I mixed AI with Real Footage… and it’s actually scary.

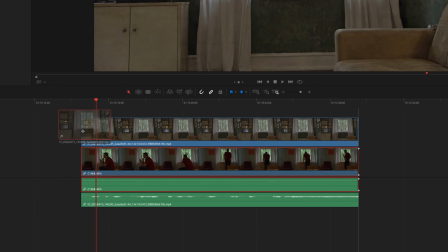I'll bring that into DaVinci Resolve, and instead of using Magic Mask to mask myself out,
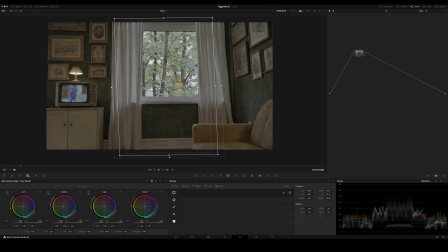I'm going to use a power window to mask out the entire window, because that's what I want to keep in this shot.
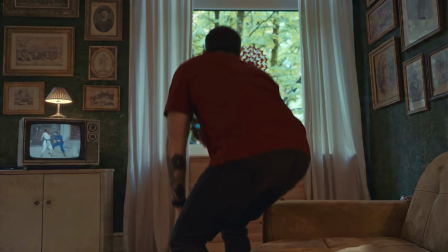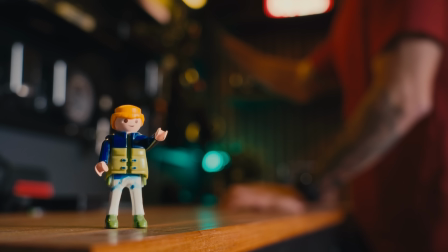Aha! Finally! I'm alive! Oh, that feels good. Anyway, moving on.
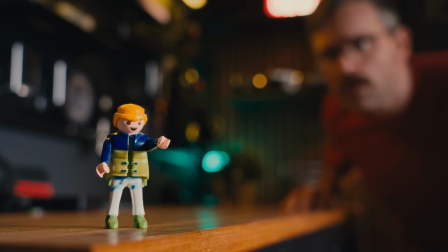This next section is all about visual effects, but this guy here will explain the rest.
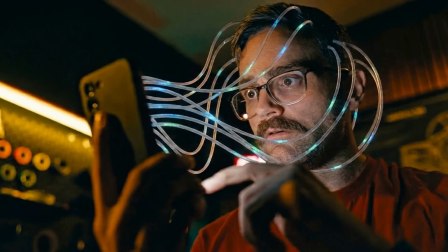Before AI, if you wanted to get any kind of visual effects in your shot,
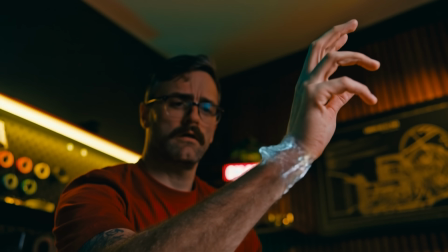you had to learn all kinds of complicated software, and in some cases, you also needed a lot of computing power.
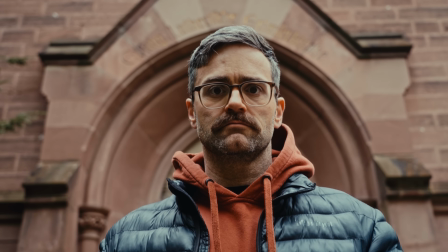Now, AI hasn't replaced that, but it's opened the door for creators who've never had access to those tools before.
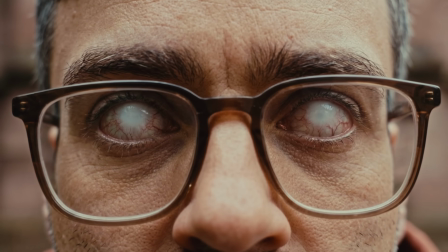Let me show you what I mean. Again, we're starting off from a real shot.
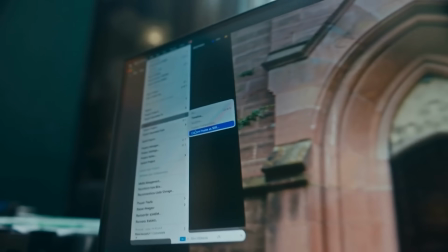I'm gonna grab a still frame right here when I look straight into the camera.
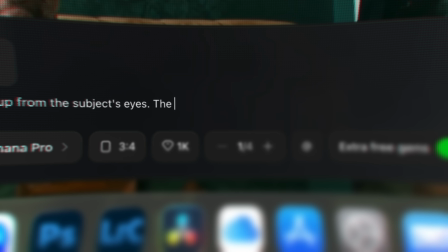I bring that into Nano Banana Pro and prompt it with something like extreme close-up of the person's eyes, but their eyeballs are white. And as you can tell, you sometimes do get weird results. But this one was exactly what I was looking for.
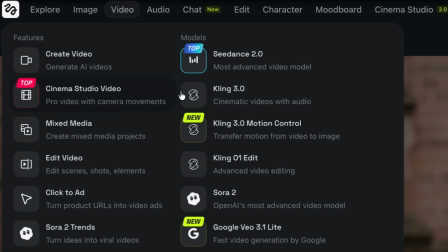Next, I'll head over to Kling 3.0 video generation.
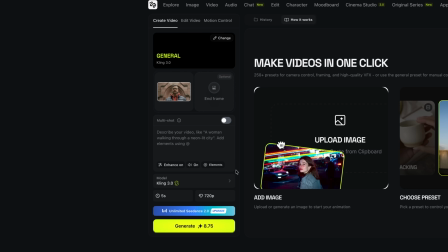I'll upload my original still frame as my start frame, and that close-up shot we just generated is going to be my end frame.
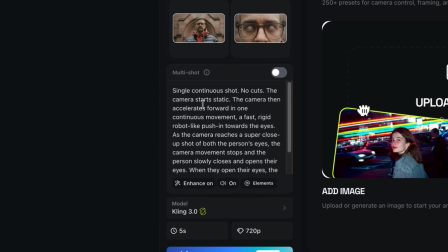My prompt basically describes a continuous push in towards the eyes,
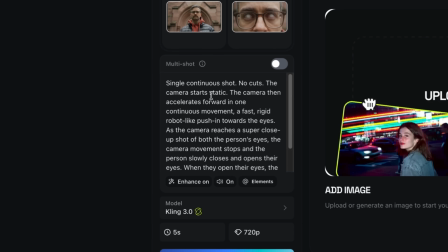where the person closes and opens them, and when they open them, their eyes have turned white.
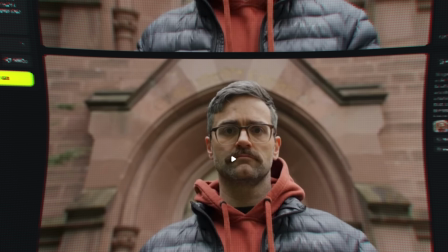You can see it did take a few generations to get what I wanted, but this is the one I went with.
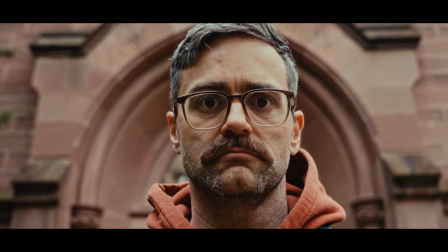Everything goes quiet. And then I see it all.
Now, are actual VFX and a pro VFX artist going to be better than this? Well, yes, of course, for now at least. Anyway, let me show you one more.
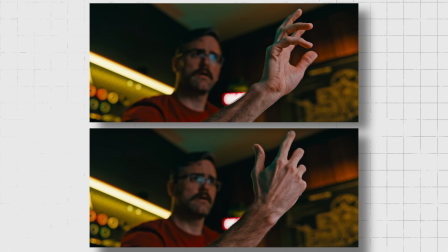I've got two still frames here, one with my arm turned in one direction and one with it turned the other way.
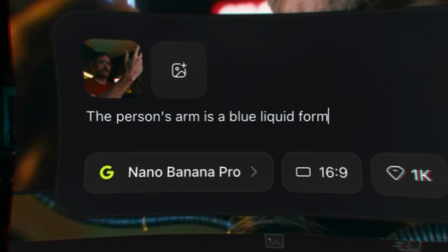I'll take the second frame into Nano Banana Pro and ask it to turn my arm into water.
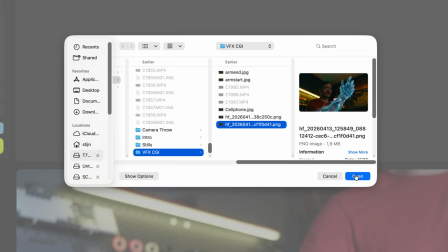Once I've got an image that I'm happy with, I'll upload that as my end frame in Kling 3.0 and the first still frame as my start frame.
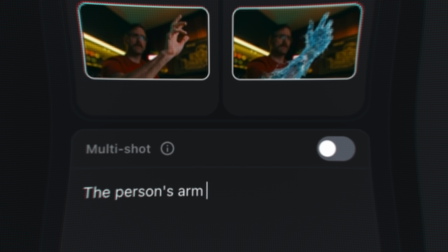Then all we need is a simple prompt like the person's arm turns into a liquid water-like state.
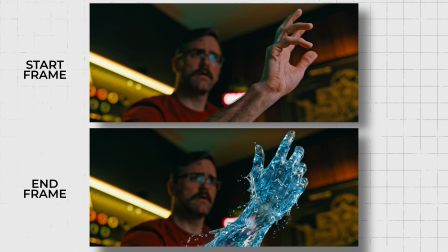And because I've got my arm turned in one direction as the start frame and in the other direction as the end frame,
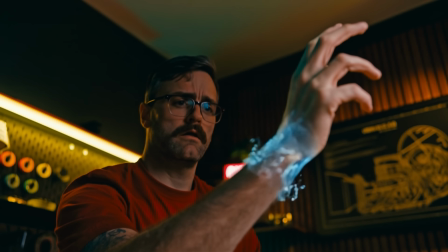there's natural motion built into the transition, which is going to help sell the effect.
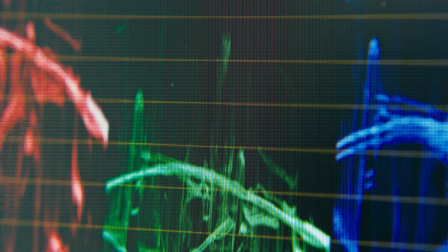So this is going to be a quick technique, but it's using AI to create impossible transitions.
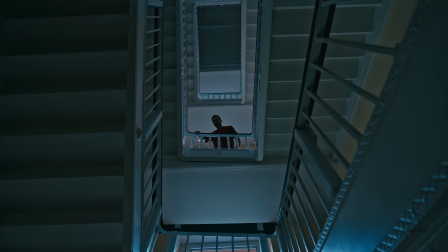The kind of moves that would normally require a motion control rig or a full VFX pipeline to get the job done.
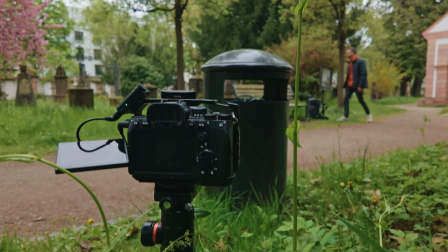Now for this to work, you need to pre-visualize your shots a bit. So here my first shot is looking through the trash can as I'm sitting on the bench.
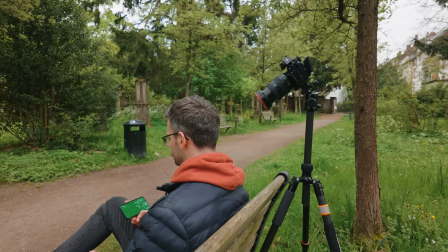And my second shot is going to be an over-the-shoulder shot, looking at my phone.
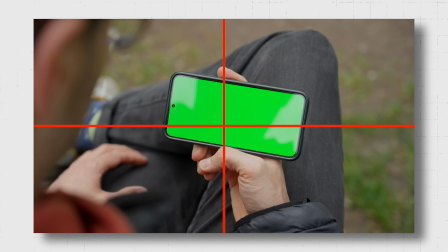And I made sure to keep the focal point in the center of the shot for both of them. That's going to help with a smooth transition.
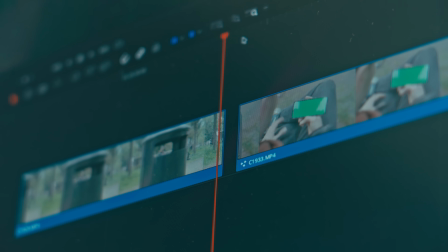Now I'll just take the last frame from the first shot and the first frame from the second shot.
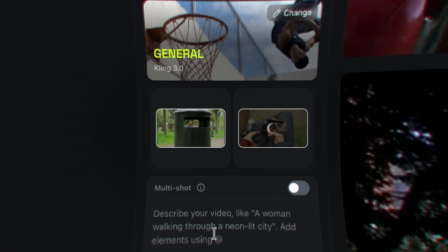I'll throw these into Kling 3.0 as my start and end frame and then describe how I want the transition to be. You can play around with different prompts and different models to see what it comes up with, and you're not always going to get the best results, but I found that most of the time it actually works really well.
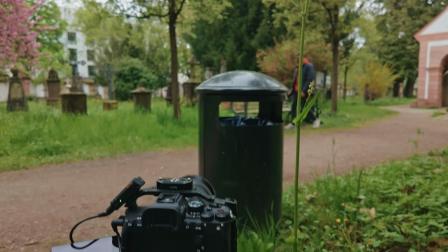The golden rule here is, however, to shoot with the transition in mind.
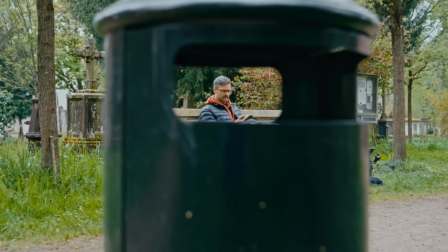The more intentional you are on set, the better these things are going to work and the shots are going to feel much cooler and more natural.
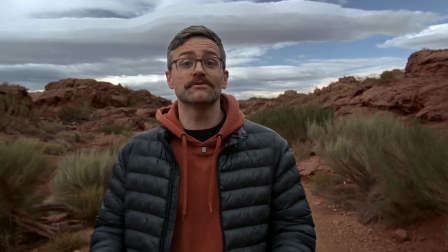Now we've already seen how we can use AI to change our location in a more traditional way.
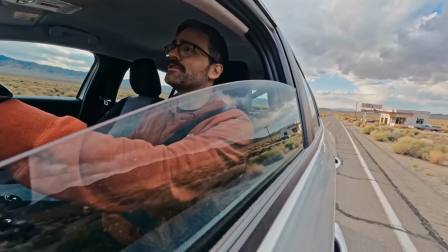However, Cinema Studio 3.0 is so insanely good at motion control and honestly takes this way beyond what I thought was even possible.
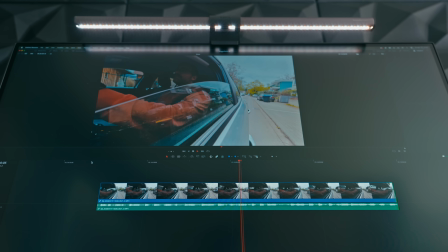So step one is to record a video of you walking or driving or basically doing whatever you want. Step two is to create our new location.